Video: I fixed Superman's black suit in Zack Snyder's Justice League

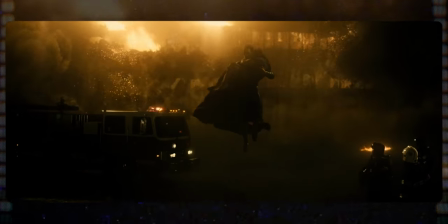(8:11)
He could do whatever he wants, and what he wants to do most in the world is help people. Simple as that. Because of this inherent goodness that just radiates from him, Superman's presence alone has this beautiful ability to comfort and inspire others,
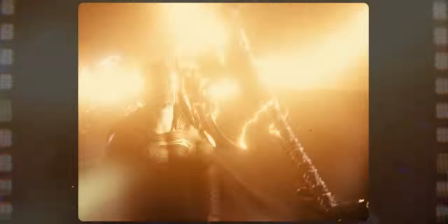(8:30)
and you can feel it when he arrives on the scene during the last big showdown right as things are looking rough,
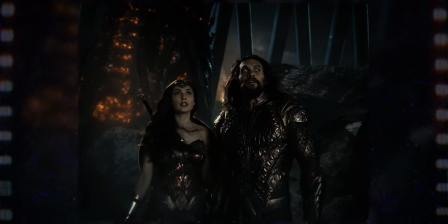(8:37)
everyone's tone turns positive. The characters actually smile. Superman did that, just by showing up. Unfortunately, there's some major dissonance here for me. If Superman had shown up in his classic red and blue suit, yeah, I would have been right there with everyone.
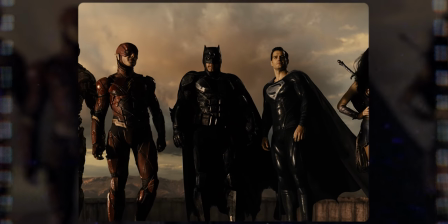(8:56)
But he's inexplicably wearing a black version of his costume. it doesn't look very hopeful,
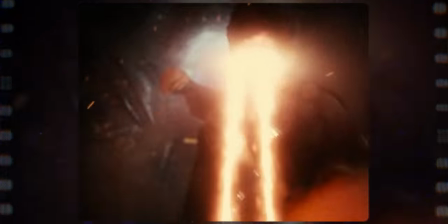(9:04)
it doesn't feel hopeful. It feels dreary and sad, and honestly, it feels hopeless. This suit hasn't been set up as an even more cheery version of this classic red and blue.
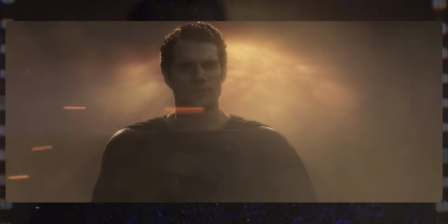(9:17)
The only other time that we see Superman wearing this black costume is in a vision sequence in Men of Steel,
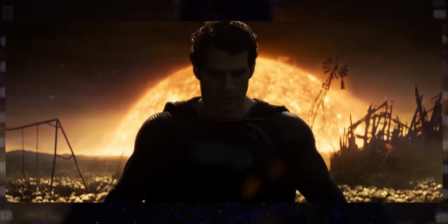(9:24)
and that scene is not portrayed in a happy, positive tone, unless you're Zod,
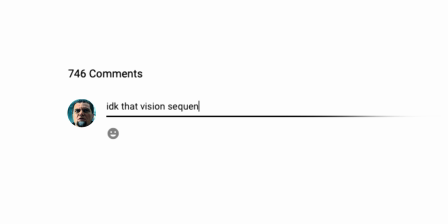(9:31)
I guess, and are about to leave a comment about how much you love jumping into a ball pit of human skulls.
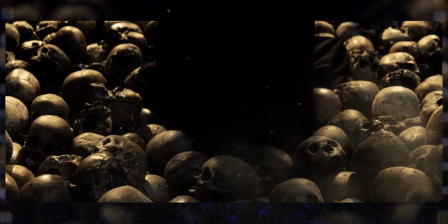(9:36)
No, this scene is dark and scary and sinister,
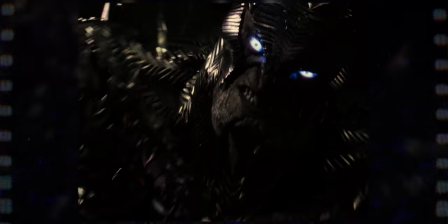(9:41)
and those are the feelings that I'm reminded of when Superman shows up wearing this suit in Justice League because that's what the Man of Steel made me associate that suit with. In fact, the only other character that we see wearing an all-black suit similar to this is once again Zod, the villain of Man of Steel and longtime viewer of this channel, apparently. Thank you for subscribing, you absolute monster. And to make it even more odd, the few times that we do see Superman wearing his classic red and blue costume in Justice League are
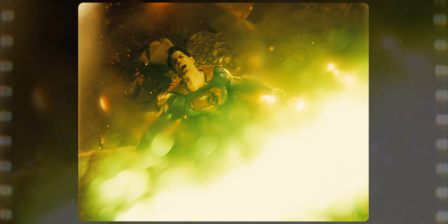(10:14)
right at the start when he dies and right at the end when he's evil, which is a scene that I can't seem to find because the movie for me ends at exactly three hours and 40 minutes and there's nothing after that. It's so weird. So when Superman is good and heroic and powerful in Justice League, he's wearing black. And when he's weak or evil, he's wearing a colorful costume. It just seems backwards to me. And not in the fun way. Not like Bizarro backwards. That'd be fun though. I love Bizarro.
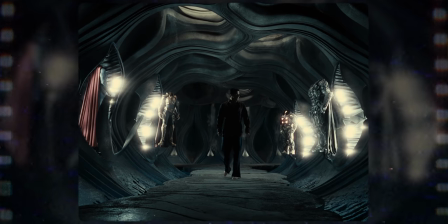(10:47)
Another strange thing is that the scene where he chooses the black suit is underscored with quotes from both of Superman's dads, Jor-El and Jonathan Kent.
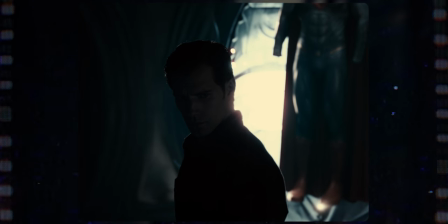(10:56)
This scene is trying to tell us that the costume
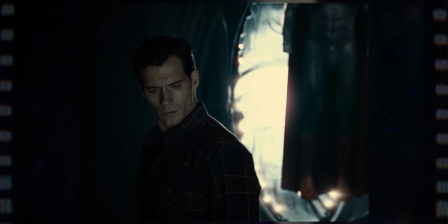(11:01)
he's about to put on will visually represent both his human side and his Kryptonian side.
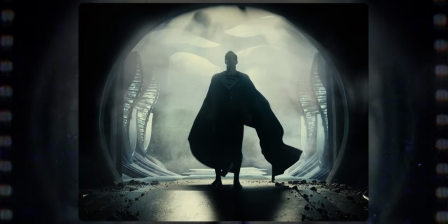(11:06)
But all that I see here is the Kryptonian side. What part of the black costume is the human side?
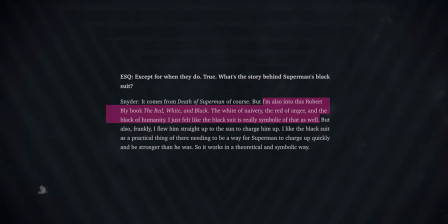(11:14)
I don't know. Apparently there's an interview where Zack Snyder said that he read a book that described humanity as the color black,
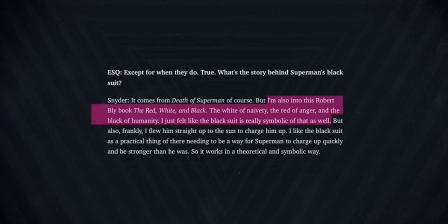(11:21)
so the blackness of the costume is what he intended to be the human side, but then in a different interview, he said that the black suit is a pure reference to Krypton and has nothing to do with Earth or humanity. The black suit, it is sort of linked to his kind of the old world that he, I think it's a more direct relationship to his family and it's, in a lot of ways, the blue suit to me represents his kind of place on earth. So it doesn't even seem like Snyder himself is confident in what he wanted the black suit to symbolize, but at least we know he wanted it to symbolize something.
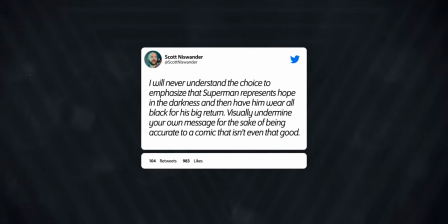(11:56)
And I tweeted all of my thoughts out about this when the film first came out, which again, was a month ago, because I'm late to everything. Needless to say, I got a lot of responses to my thoughts. They mostly boil down to a handful of comment rebuttals that I want to systematically address because they don't actually counter my critique and I'm incredibly petty.